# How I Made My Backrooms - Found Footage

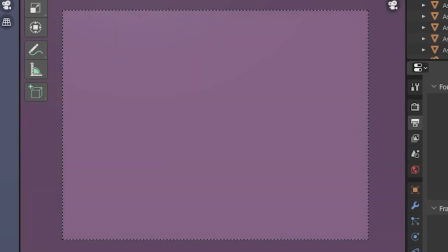So what he does, he kind of baits him to turn around, and then he trips backwards right into the reach of the bacteria.
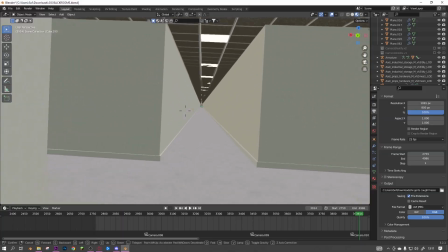Obviously, he starts running away. He can take a left or right. The right, there's just a small little gap.
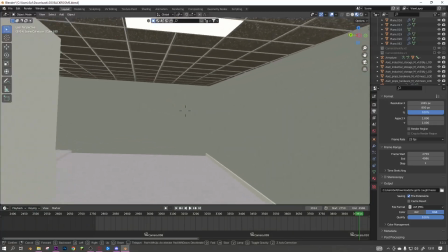I thought that'd make it a bit more like, oh, we could go over there. But he didn't, he went left.
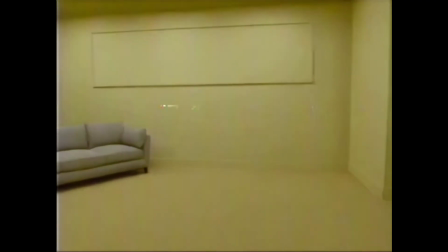And this transitioned into the async employee backrooms area from his found footage.
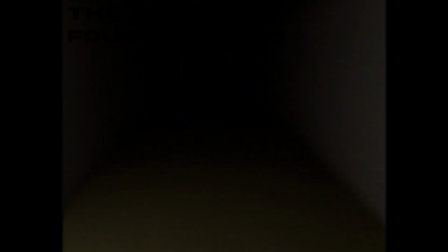And this is where he finds death, and he finds a dead end, and that's it.
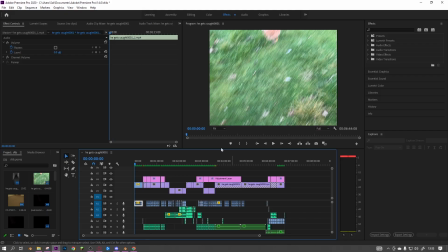The camera gets knocked out of his hand and goes flying. So now it's editing. This is one of the main parts. This is what puts everything together, and you put in all the effects, color correction, voice lines, everything.
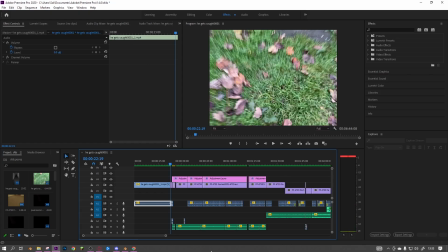So this was just a raw clip. Really, that was just a raw clip. And then here, I added in, I don't know why that adjustment clip is there.
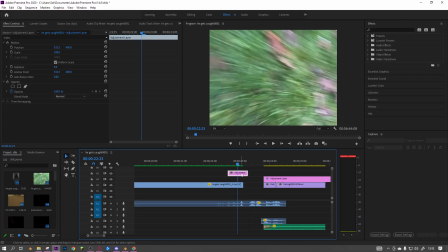I don't know what that has. has nothing on it, okay? But I have loads of sound effects here, so just listen to it.
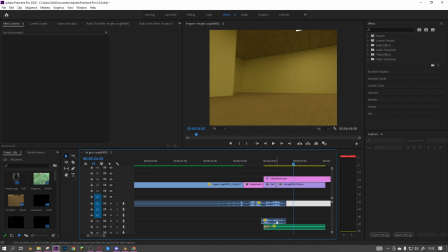So this one,
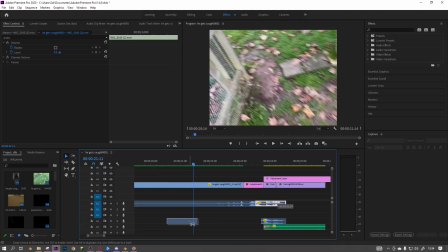that's the falling like swoosh. This I'm pretty sure is the whole just like falling sound effect.
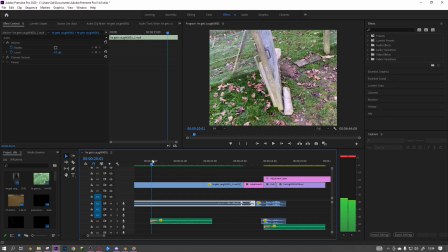That's that one. And then this is the buzzing. And then that's the main part.
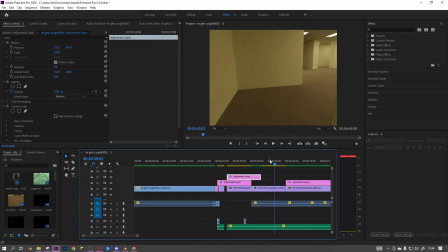I have footsteps, the adjustment clip that has the color correction on, so you can see that versus that. It's not that much difference, but then you have the voice lines.
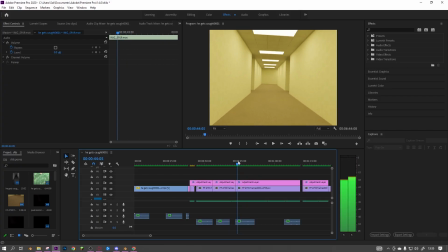You can hear them here.
What is this?
It kind of sounds weird without the VHS fuzz or whatever it is over the top.
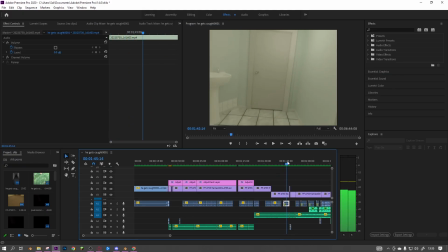The first encounter is here.
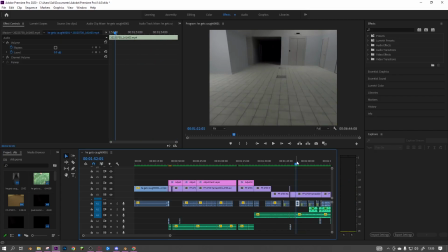And another thing is that makes it feel more like you're in there is echo or reverb.
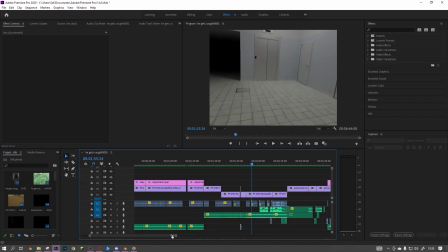And again, it sounds weird without the VHS noise over it. But anyway, here, there's the beeping.
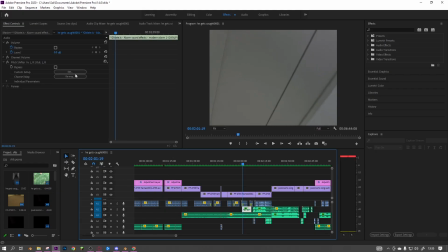I am actually sure if I go into it, this is what it sounded like. Like that, but I just toned it down. It's very loud. I'm gonna have to turn that down in editing. That's very, very loud. But then I added this.
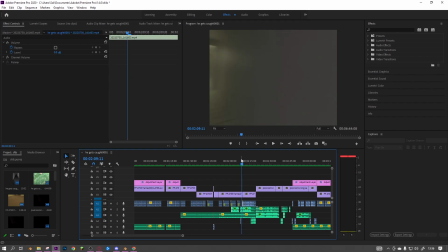I hope the effect was added. Oh, I might have added that after the VHS,
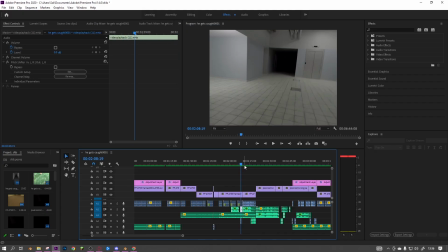but what I've done is added then the fuzziness because it interfering with the bacteria and stuff. So you can see here the bacteria running out. But I didn't add it.
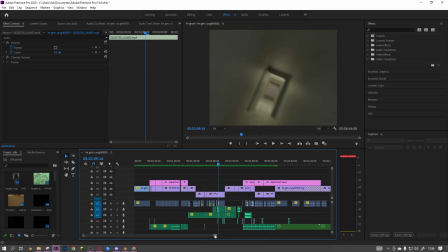That was in another Premiere Pro project. But running through here.
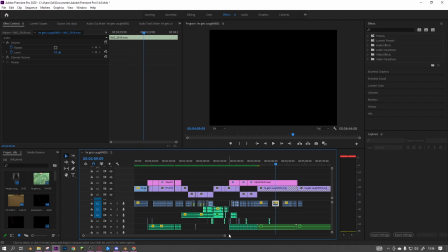And it's just walking through really, and I've lost that footage. I don't know where that's gone.
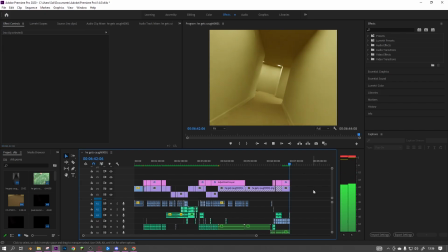But then the end bit, like I was just talking about. And that's very loud, oh my.
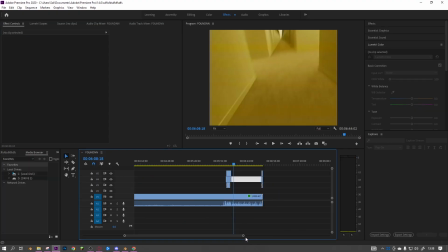Then I added VHS with AVI synth. Anyways, then you can see here all of these different layers.
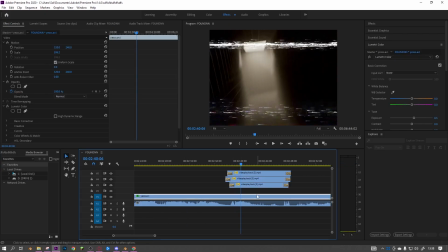These are the static stuff. I don't know what it's actually called, but or tracking, I'm pretty sure.
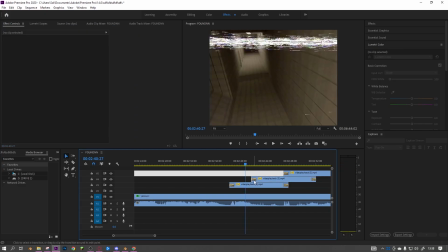So you can see is the main top bit. So I can go over here. So you can see what adds on.
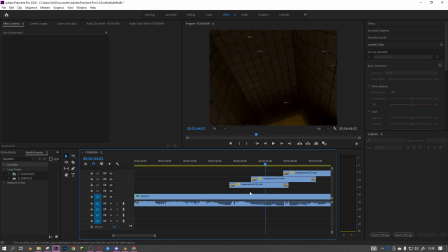It just carries it on kind of thing, so it lasts for longer, and there's more effect on it.
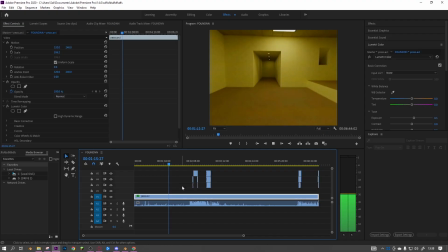And this is with the VHS over it, so you can hear the static in the background.
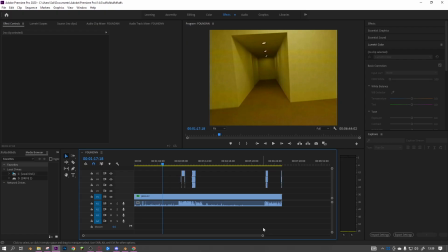And then I uploaded it to YouTube, and then that is the last thing.
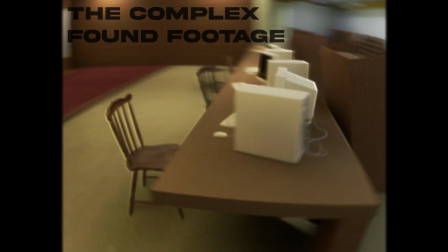If you enjoyed this video, make sure to like, subscribe. Let me try get 100 likes on this video, that would be amazing.
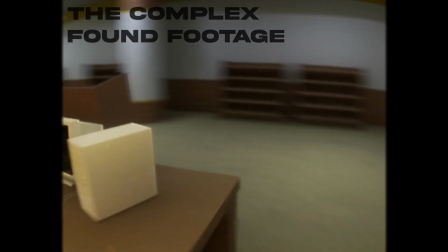Anyways, thank you for watching, and I'll see you in a bit.